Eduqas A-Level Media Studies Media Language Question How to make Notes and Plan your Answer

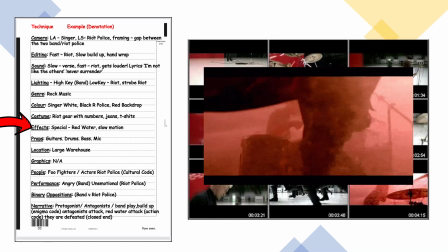And we also have slow motion effect for that riot attack at the end as well.
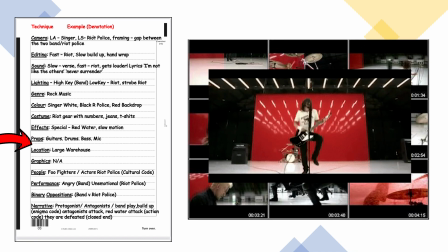So in terms of props, we've got guitars, drums, bass, mics. The riot police might be holding batons.
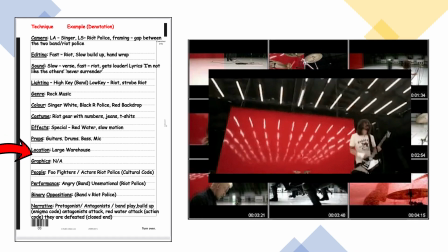I've said shields as well. In terms of location, it's in a large warehouse. Graphics, there aren't any, so it doesn't apply.
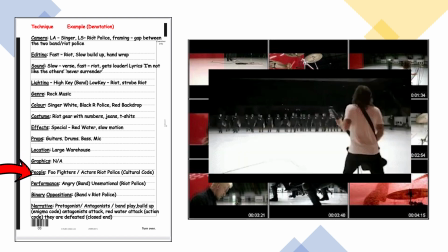In terms of people, we've got the Foo Fighters, so they will have connotations.
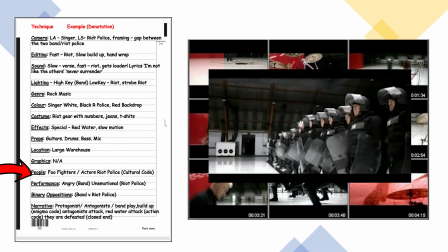We've got unknown actors playing the riot police, so this is a cultural code.
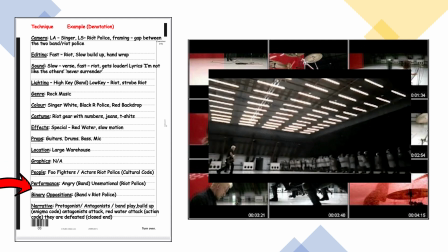In terms of performance, the band are angry, the riot police, they are unemotional.
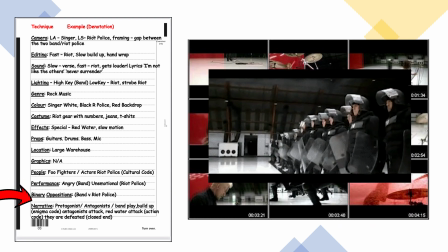Barney oppositions, you do have the band versus the riot police.
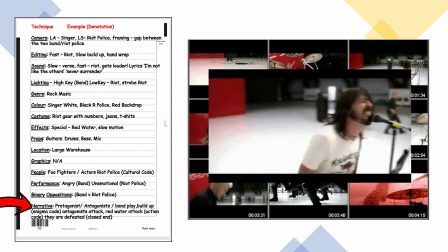And notes on narrative, so we've got protagonists, we've got antagonists, we've got the band playing, it builds up.
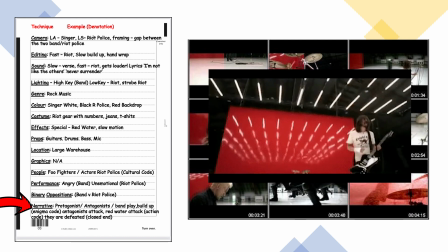There's enigma codes, what's going to happen between the two camps, the band and the riot police.
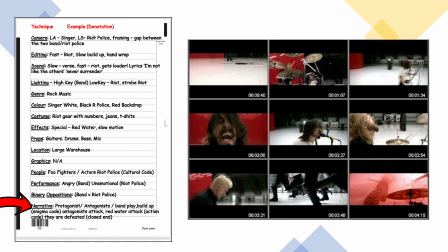there's the attack, there's the red water attack, so that's an action code, and at the end they are defeated, closed ending. So there are my denotations, and the idea is I will take those and then I will do the connotations.
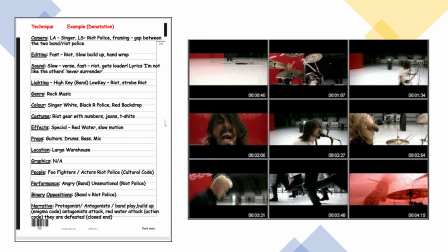So next slide, I will just show you one brief example in terms of colour and the connotations.
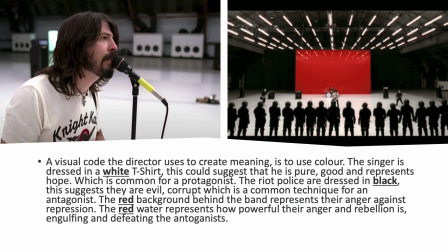So here is my quick analysis of colour. So a visual code the director uses to create meaning is to use colour. The singer is dressed in a white t-shirt. This could suggest that it's pure, good, and represents hope, which is common for a protagonist.
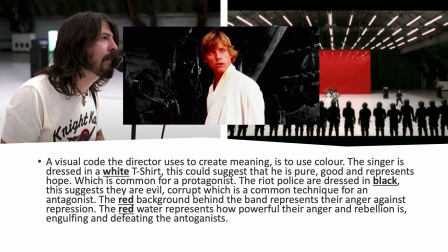So look at this clip of Skywalker from Star Wars.
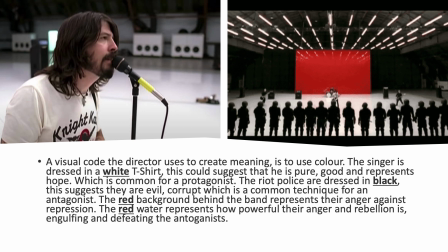The riot police are dressed in black, which suggests they are evil, corrupt, and is a common technique for an antagonist.
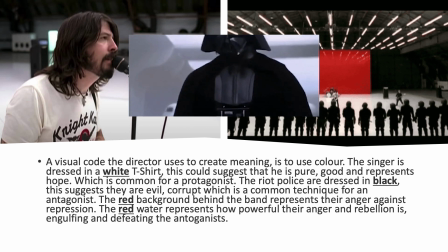See the image above a Darth Vader. The red background behind the band represents their anger against repression.
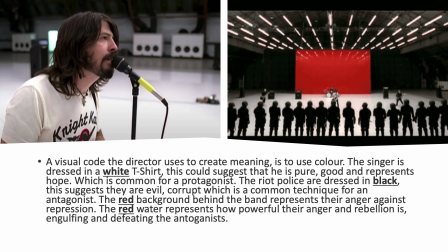The red water represents how powerful their anger and rebellion is, and it engulfs and defeats those antagonists.
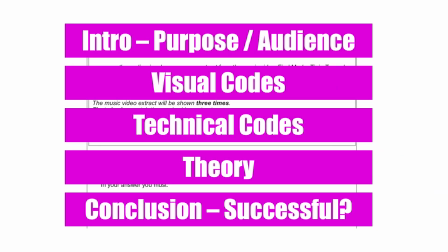So how do you lay out your answer? Well, again, no right or wrong way really, so this is just one suggestion that I have. So you could do a very short intro, and I do mean short, one sentence. So the purpose of the music video is to promote the band to the target audience of the Foo Fighters and rock music.
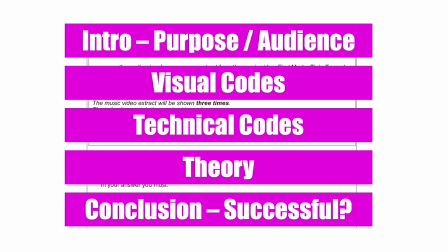Then move on. Then if you wanted to, you could focus on the visual codes first, then move on to technical codes, and then do theory, then have a conclusion. But you can mix it up. You can mix up the visual codes, the technical codes, and the theory. This is no right or wrong way of doing this.
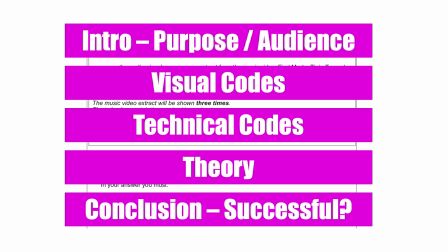As long as you've analysed the media text in some way using visual codes, technical codes, and the theory. So visual codes, you might know it as mise-en-scène, everything that you see. The technical codes would be the camera, the editing, and the sound.
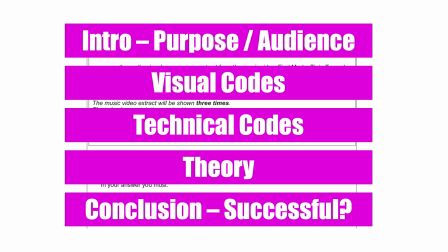Theory, binary oppositions. So the Foo Fighters music video is full of really good binary oppositions. For the conclusion, just very again, one sentence, just to nicely round it off, so it's a nice little answer. Just say something like, all these elements of media language makes the music video very successful in promoting the band and their music. That's it. In the next video, we will look at the representation question for component one, and if it's based on a video extract, how to take notes and how to possibly structure your answer.